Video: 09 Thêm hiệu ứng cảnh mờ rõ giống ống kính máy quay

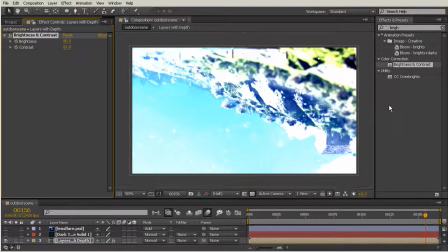[8:04]
Now I'm going to scale this up a little bit as well, because a lot of times it's going to be reflected on a piece
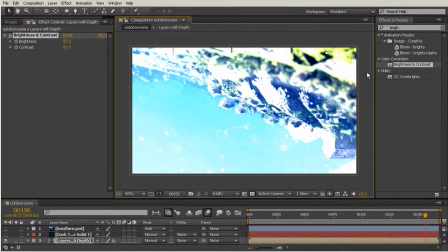[8:12]
of the lens that's closer to where the image is actually being captured than the image that we are seeing on the outside.
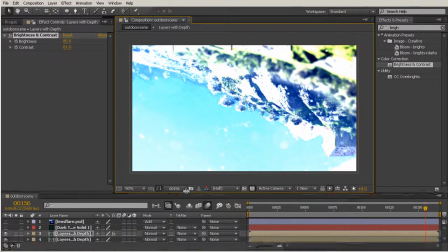[8:19]
So we scale that up a little bit,
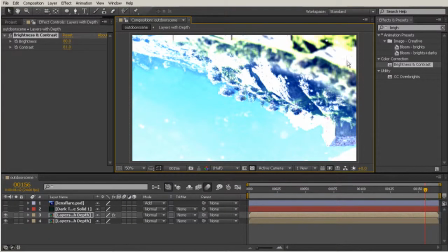[8:21]
and now we're going to turn the opacity of this layer way down so we barely just see the most contrasty parts in the whites.
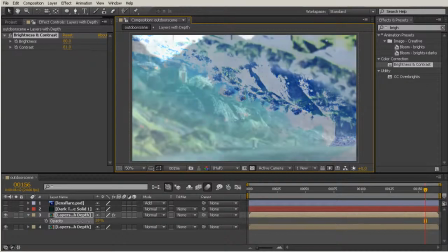[8:29]
So hit the T key to bring up that opacity, and we'll turn this down to just a 1% opacity.
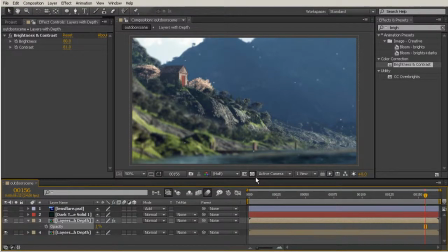[8:35]
Now right now it looks like we didn't change anything at all, but if I toggle on and off the eyeball, you really see just a very, very subtle change, mostly up in this area here, that really just helps to, again, sell the realism of that image.
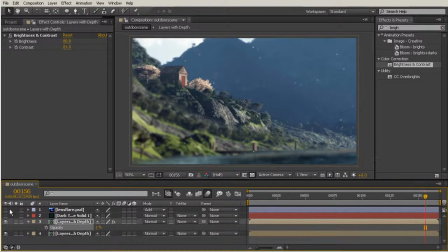[8:53]
So let's watch a RAM preview of what we've created so far, and we want to turn back on the eyeballs of those other two layers.
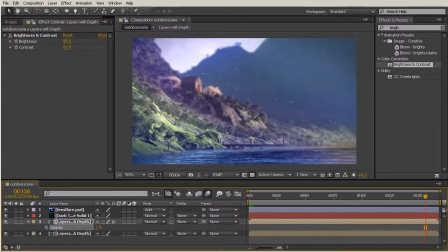[9:01]
So I'm just going to hit the 0 key on my number pad to watch that through.
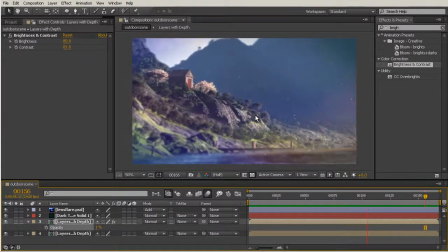[9:08]
Okay, so our RAM preview is finished, and now we can really see the final image that we've created. And really at this point, anything you would add would just be fine-tuning. You can go in, maybe turn down the opacity a little bit more of your lens flare if you feel like that's too extreme.
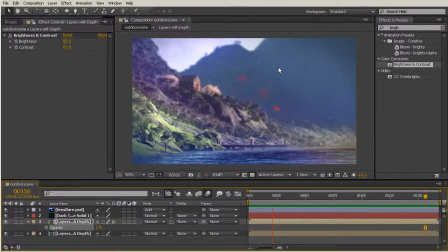[9:27]
If you want your particles maybe to be a little bit smaller, at this point you could do that.
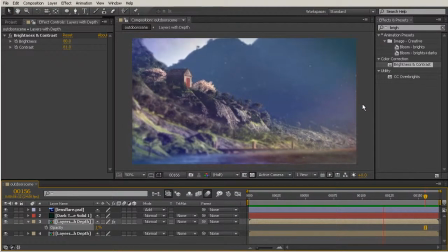[9:32]
The speed of your birds, but for the most part we've really added a lot of depth to a two-dimensional image that really just started out as something that was completely flat before. And the more that you change your camera angle, the more that you're going to be able to feel the depth that you've created.
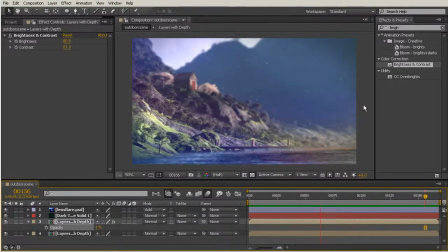[9:50]
So maybe go in and tweaking some of your orbit camera tool options. All of that is just going to help to sell your depth a little bit more. So in this lesson, we finished out our scene by adding some elements that help sell the scene as the total package with some realistic camera lens effects.